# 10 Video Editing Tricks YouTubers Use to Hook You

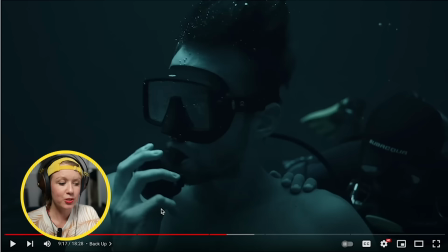4:04 And our sponsor for today's video is Musicbed, which is perfect because it'll help me show you how music plays this role. So here I have an example from Sam Colder and in his films, the music that he uses almost triggers like an empathetic
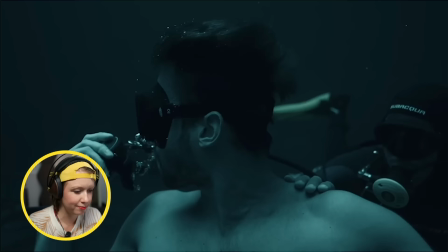4:18 response in the viewer and what I mean by that is that it helps you feel the way that he feels.
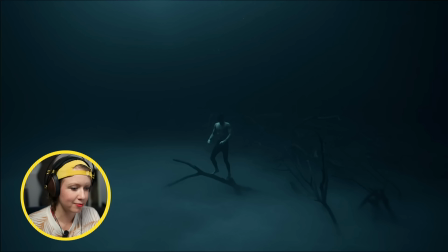4:23 So let me play this back and listen to the music.
That day was my first time actually taking the mouthpiece out of my mouth at that depth and leave my safety diver.
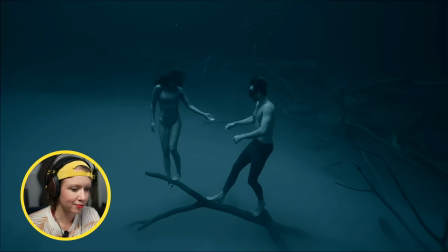4:32 It's hard for me to describe the feeling.
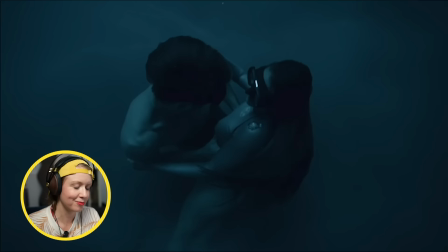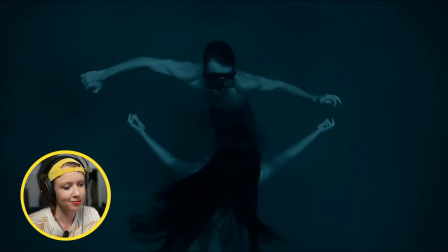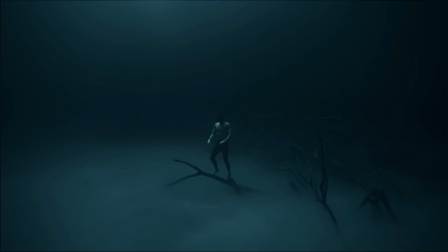4:56 So you can see that he even says it's hard to describe this feeling.
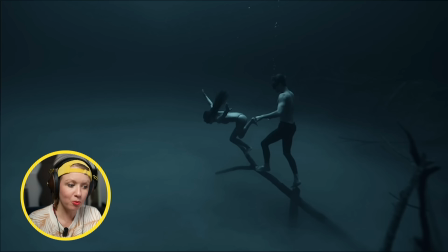5:01 He even stopped his voiceover at that moment and the music rose
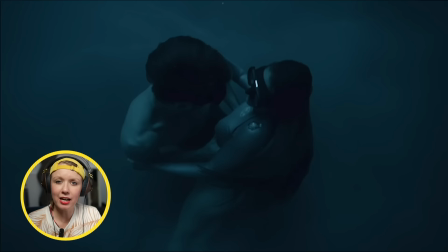5:05 up and you know the movements were perfectly echoed and underscored by this kind of uplifting out of this world music track which he sourced from music but if you could imagine that scene without that music track it wouldn't be the same right so the music basically connected his feelings as a creator to you as the viewer another way that you can use music to elevate your storytelling is by perfectly choreographing your edit to the music. This is why successful YouTube editors often will find the music track first before they refine their edit down to the final edit.
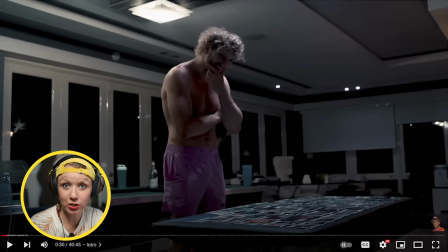5:42 So here's an example from fellow YouTube editor and friend Hayden Hillier-Smith in Logan Paul's 99 Originals.
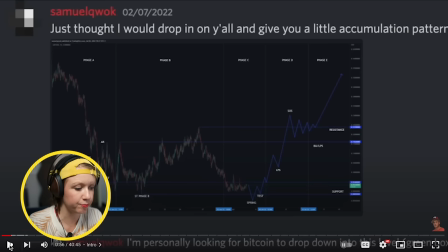5:49 Let's listen to the music.
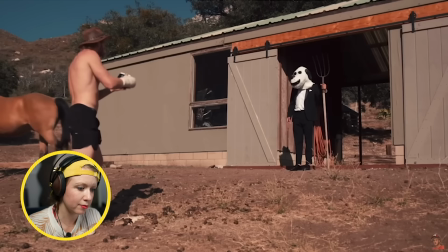5:51 I'm so pleased with how this project has been received and I am so proud that this is just the first installation and I cannot wait to continue doing more
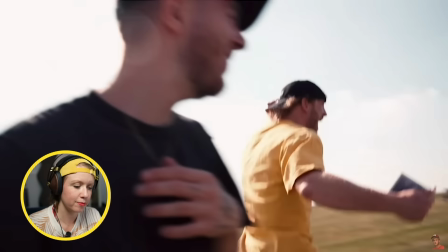5:58 originals but those 99 days were life-changing for me beyond transformative I got to live some of the coolest experiences of my life meet
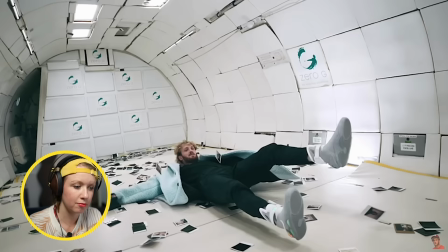6:06 some of the most epic people ever and document it and capture it all on camera so sit
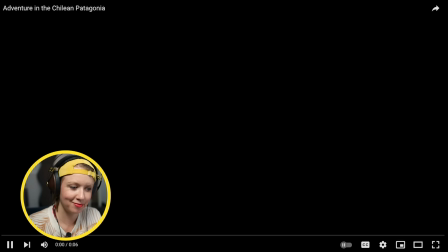6:11 back relax get some popcorn and enjoy because these are some of those stories nice so you can hear that kind of piano ballad track it's just an uplifting music track that underscores how proud and excited
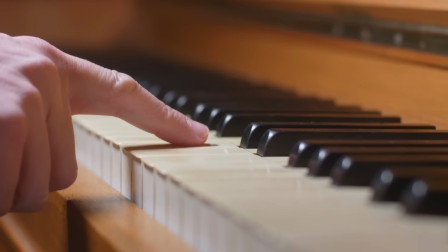6:24 he is of this and then at the very end after he says sit back and relax enjoy the popcorn it ends on that one piano note perfectly and then it cuts to black it makes us kind of hungry for more for what is to come so let's say you want to end your music track perfectly like the way Hayden did in this edit but the music track is too long but you want to keep that natural ending in Premiere Pro you can actually use what is called the remix tool to stretch out your music track to make it longer or shrink it in so that way the natural ending will end exactly where your edit is so it's a really useful tool also another thing that hayden did was he
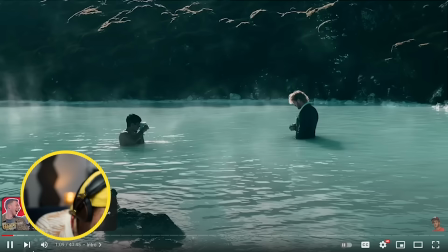7:00 increased the music slightly for impact let me show you when i got to live some of the coolest experiences of my life meet some of the most epic people ever document it and capture it all on camera so sit back relax so see how it went up there and then it
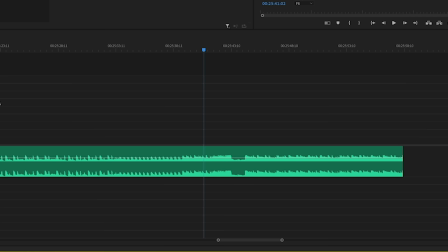7:16 went down a bit so what you can do is you can actually use the pen tool on the volume line inside of Premiere Pro. And you can also do this in other software to just increase the volume slightly for impact and then lower it back down. Of course, you can use other tools like auto ducking, which I've talked about before, that'll automatically lower your track when dialogue is spoken. So that way it's not too loud because the leveling of the sound is important. You don't want it to have the reverse effect to detract your viewer, to go away from your video because it can be distracting.
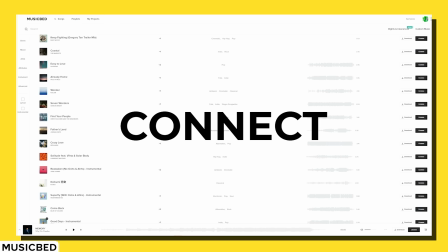7:46 So Musicbed is the resource that I use as a video editor to find music that for one will help connect to the audience and two help drive the story forward. And it works because the music is so high quality that it makes it so easy to
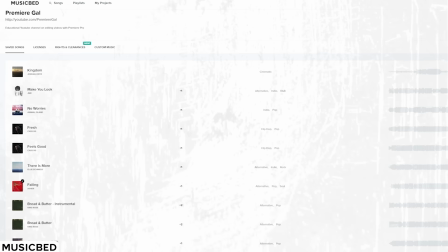8:02 choreograph to my edit and build a better connection with you.
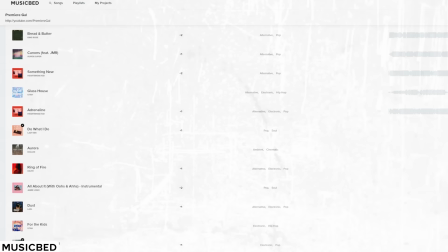8:07 So what I've done is I've put together a playlist of all of my favorite emotional cinematic music, which you can check out just down below in my description box. But of course, you can always browse by genre or mood to find the track that you're looking for. You can sign up for a free music bet account and you can use my code PremierGal at checkout to get one month free when you sign up for an annual subscription. Another way that you can hook your viewers is through the presentation. And by presentation, I mean the uniqueness of your aesthetic.
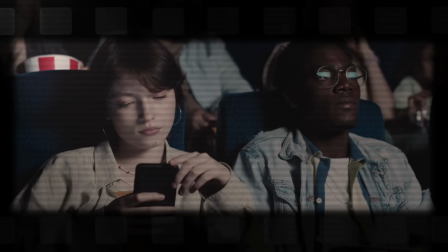8:36 So let's face it, we live in a world with short attention spans,
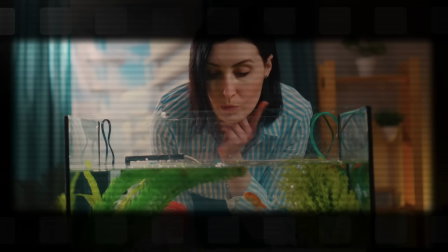8:39 but the way that we edit and the way that we design it in a stimulated way can help hook your viewer.
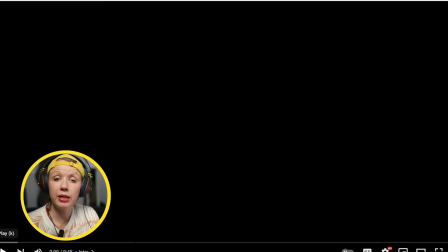8:45 Your attention please.
Here's an example. Here's a video by Dan Mace.
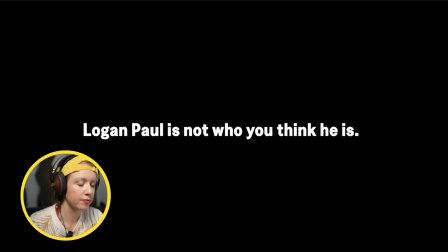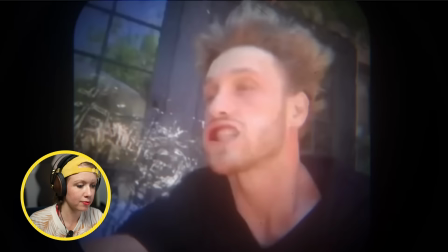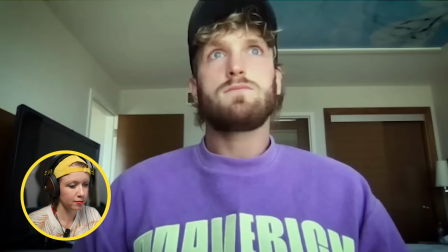8:59 In this episode, I asked Logan Paul what seemed to be one of the most difficult questions he's ever had to answer.
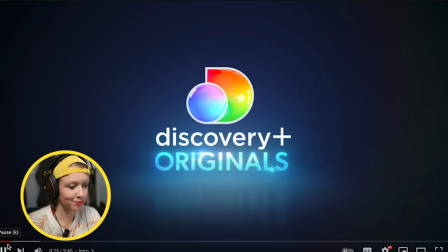9:09 What a hard question, Dan.
So for one, he uses that withholding of information. remember the first tip that I gave to tease the viewer but also he uses that interesting slideshow effect to bring us in his presentation his aesthetic help hook you in and I actually have a video on how to do the slideshow effects if you want to learn how to do it you can click right up here another example of this is Johnny Harris he uses a montage of quick cuts and historical footage to bring
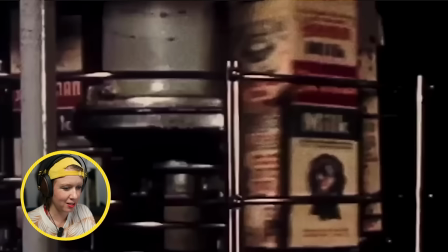9:41 the viewer into his topics healthy things that are mankind's most nearly perfect
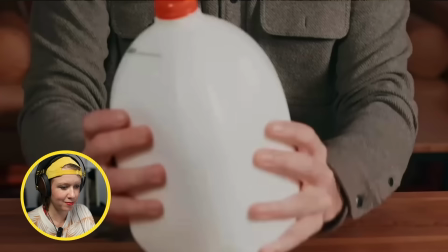9:46 food good fresh healthy milk the year is 19. it's
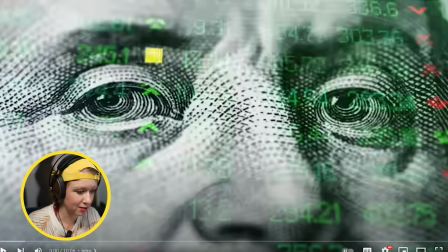9:51 a great way to introduce the viewer to his topics in this case milk no no cool intro no fancy music i just want to explain so here he actually is calling attention to the fact that he has these cool intros right so So in all these examples, it's just quick rapid motion here. It's seven seconds before it was a little bit longer, like around 12 seconds or so. And he uses sound effects and the historical footage to just bring you into the topic. And it's really addicting and really effective. Let me pull this into Premiere Pro.
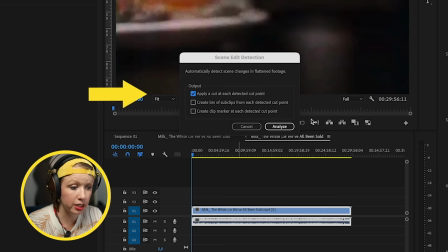10:27 So if you right click on the whole video in my timeline and go to scene edit detection and apply a cut at each detected cut point,
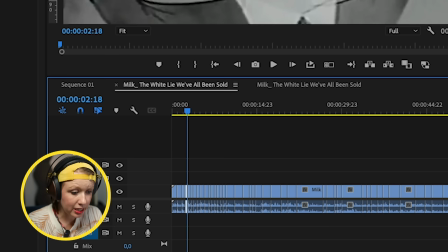10:35 you will get after you click analyze this result so it'll show you all of the cuts inside of Johnny's edit here and you can see in the
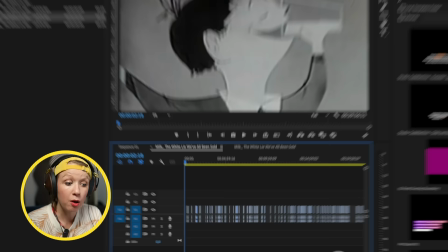10:44 beginning that the cuts are tighter he did over like 930 cuts in this whole video but he still holds on some clips here for about eight seconds if he's explaining something or it's like a document and you need to read it so the quicker in the beginning the better in this case because
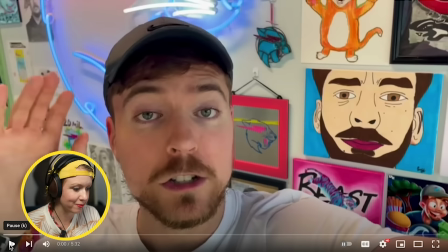11:02 it helps bring the viewer in. Another aesthetic example is in beast philanthropy. Let's watch.
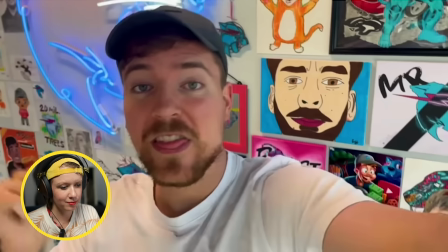11:07 Just by clicking play on this video you've already helped pay for someone to get a prosthetic limb.
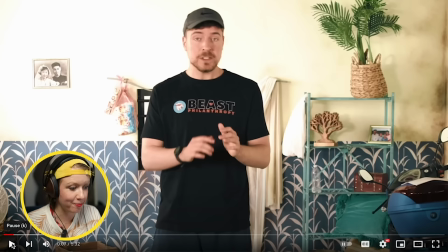11:12 That is insane.
Imagine- So notice how he hit and then it had that cool stop motion animation with the beast colors.
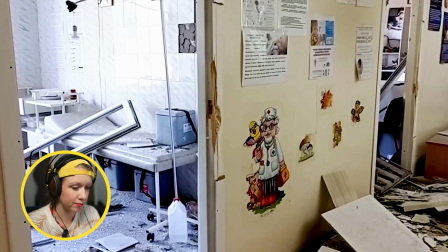11:20 Keep watching you'll see it more.
Living in a world where 80% of amputees are denied the care they need to live a fully functional life.
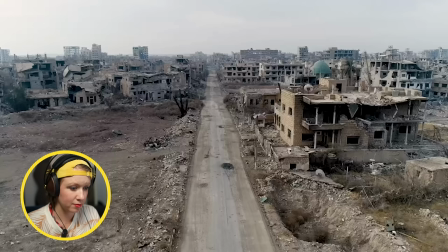11:28 This is a saddening reality faced by those living and developing and war-stricken countries.
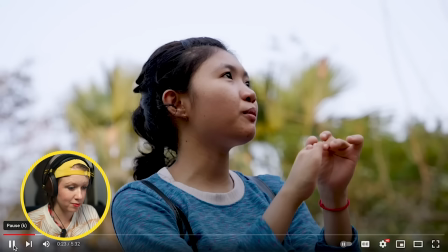11:33 So we flew into the heart of Cambodia and Southeast Asia where Darren met with Tom Soss who is one of the 40,000 amputees that lived there.
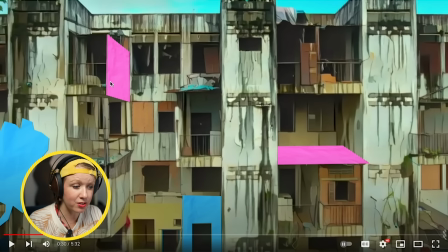11:42 Just by introducing this what is almost a documentary film here is using these colors stop motion animation.
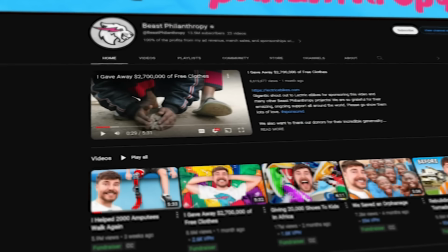11:49 This is something that Dan Mace is known for and Dan Mace was recruited by Mr. Beast to start producing, filming,
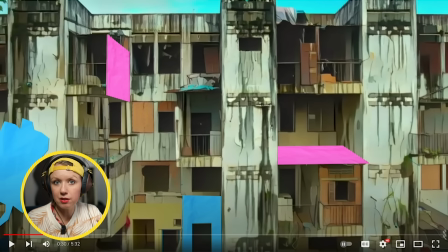11:56 and editing these videos for this YouTube channel. I think that this aesthetic helps bring you in and helps connect the viewer to the brand. It's just a brilliant move. And Dan Mace actually, you know, does a lot of this by hand where he'll cut out the different elements and he does like stop motion animation to create these effects. So it does take time, but it really makes a difference.